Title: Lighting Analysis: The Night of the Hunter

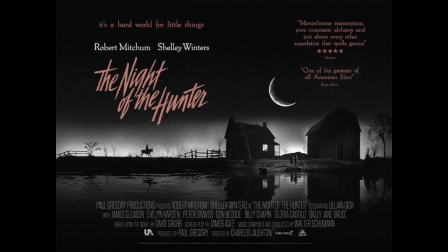0s
In The Night of the Hunter, Charles Lawton's use of lighting helps bring greater meaning and symbolism to the battle of good and evil in the film. According to the Turner Classic Movies article by Glenn Erickson,
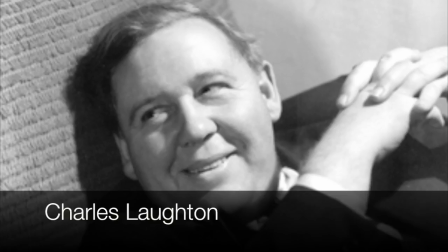12s
although Lawton was a famous actor, this was Lawton's only film, and it was not received well due to its mature content and taboo topics for the 1950s.
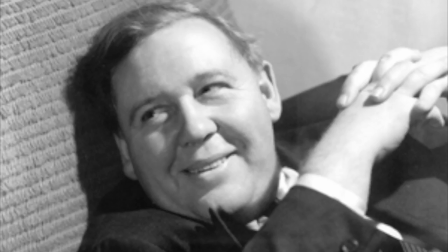21s
It was rediscovered and then appreciated as a masterpiece later on. Charles Lawton's biographer, Simon Callow, brings up in a new interview that Lawton's advocacy of equality for homosexuals inspired the commentary on an old-time religious hypocrisy.
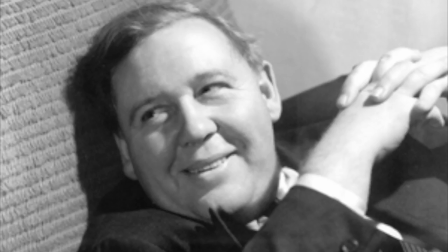36s
The film was made in the 1950s, however it represents the Great Depression in Ohio, and audiences in the 50s were not familiar with seeing orphans begging for food. These more challenging and controversial themes make for a darker movie especially for its time,
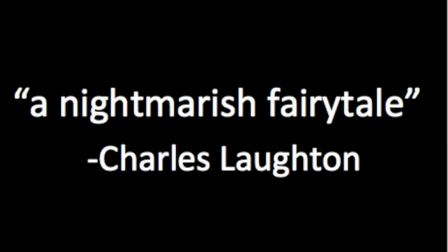52s
and Charles Lawton called it a nightmarish fairy tale. Not only were the themes more advanced and edgy for the 50s,
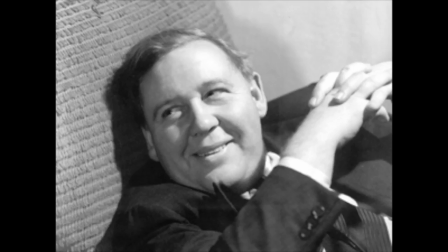59s
but the fact that Lawton shot the film in black and white instead of color and used a helicopter to shoot some of the scenes added to the unique cinematography of the film that was pretty unusual for the 50s, Erickson wrote in his article. Lawton's films have been compared to D.W.
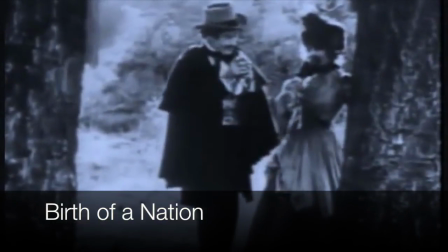75s
Griffith's silent films, as they both contain farm scenes and the iconic actress Lillian Gash.
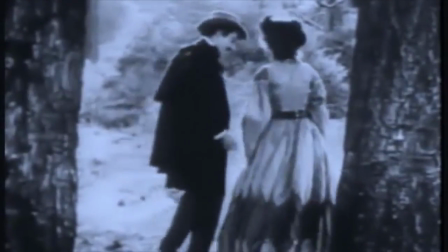86s
Also, in Tim Dirk's article for AMC,
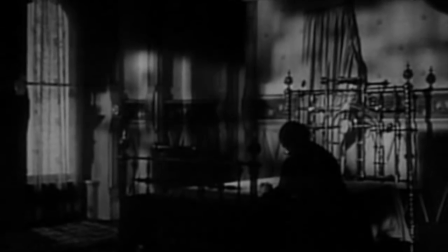89s
he compares Night of the Hunter to Stanley Cortez's black-and-white photography and Orson Welles' The Magnificent Ambersons.
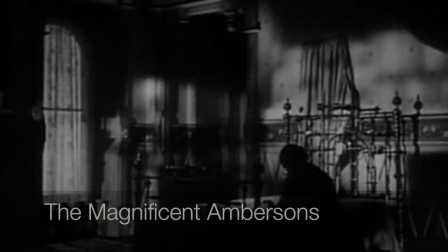95s
Both movies use deep shadows to convey more meaning than can be said verbally.
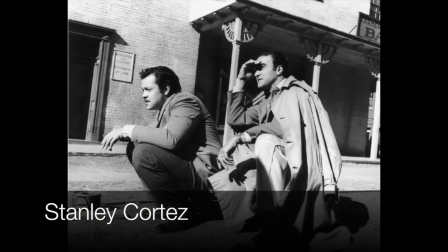100s
Stanley Cortez was the cinematographer for The Night of the Hunter. and he said, apart from the magnificent Ambersons,
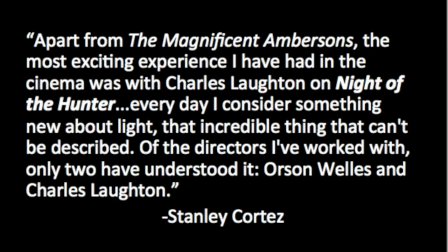107s
the most exciting experience I have had in the cinema was with Charles Lawton on the Night of the Hunter. Every day I consider something new about light, that incredible thing that can't be described. Of the directors I've worked with, only two have understood it, Orson Welles and Charles Lawton.
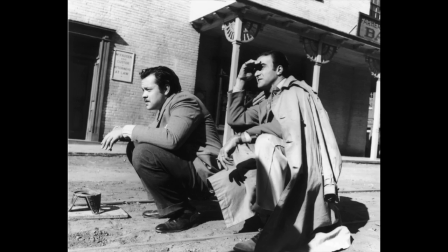124s
Obviously, if the cinematographer Cortez believed in Lawton's skill with lighting, is it important to evaluate its use in driving the symbolism of good and evil in the movie. First, looking at movies describe cinematography as a process of capturing moving images on film or a digital storage device. Specifically, in the umbrella of cinematography, the Knight of the Hunter values lighting.
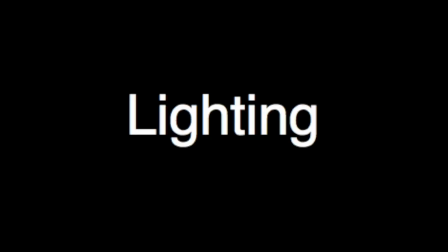150s
One of the most famous lighting systems is the three-point lighting system.
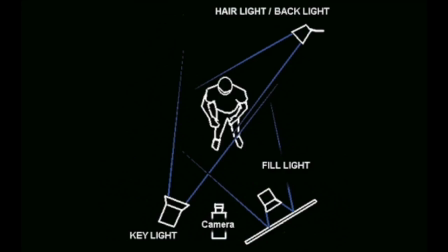154s
Three-point lighting system is composed of key light, fill light, and backlight. Key light is the main source of light which creates hard shadows. The fill light is on the opposite side of the camera from the key light and adds depth to shadows.
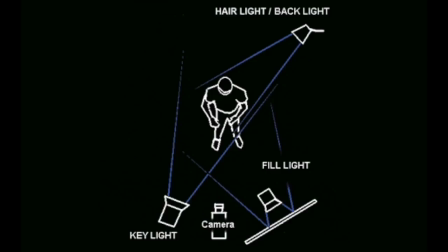169s
Backlight is behind the subject which allows the cinematographer to adjust lighting ratio or the balance between key and fill lights. Let's see how this diagram plays out in the movie.
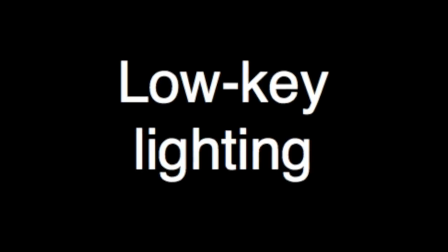180s
The following scene makes use of low key lighting when the ratio between bright light and deep shadow is very high.
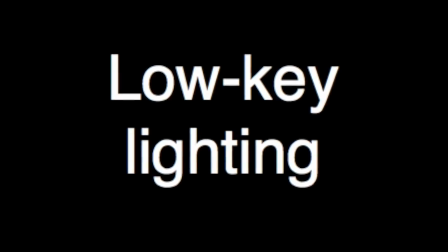187s
Notice how many shadows are in the following clip.
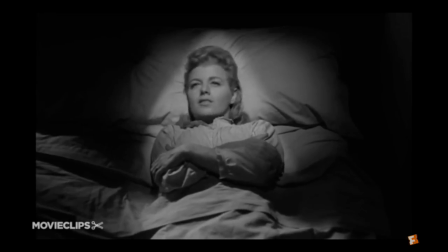192s
In the film, Lawton employs direct lighting or a key light on Willa to highlight her innocent and naivety in the marriage.
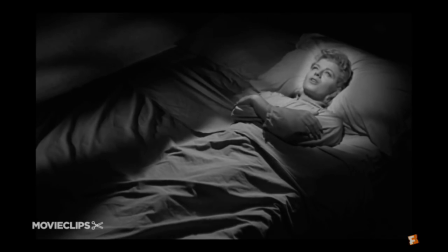199s
She almost has a halo or angel-like feature about her. She is the good in this struggle for good and evil.
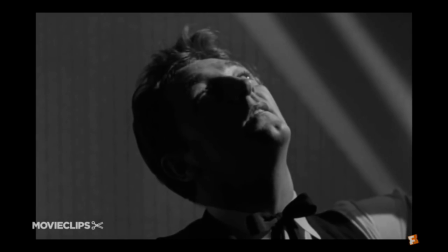205s
By illuminating half of Harry Powell's face with a fill light on one of his sides while leaving the other in deep shadow, the film emphasizes the inner struggle with Harry as he chooses between good and evil.
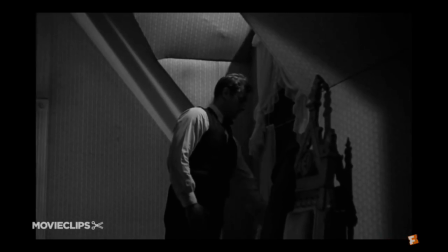218s
Also, the lighting ironically forms a steeple shape in the room,
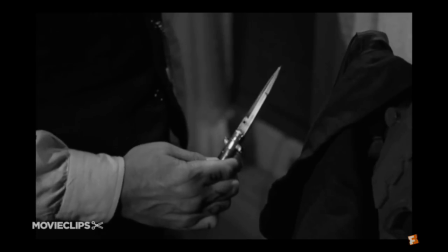222s
again commentating on the hypocrisy of old-time religion in that era.
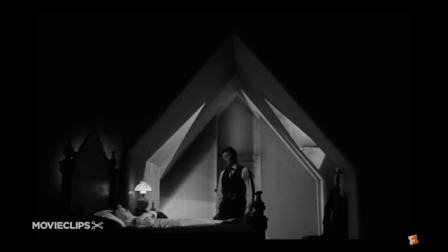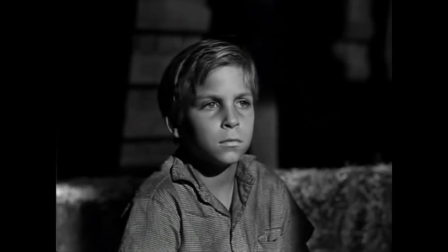235s
Another scene that uses light to portray a deeper meaning of good versus evil is when John spots the preacher despite his escape down the river.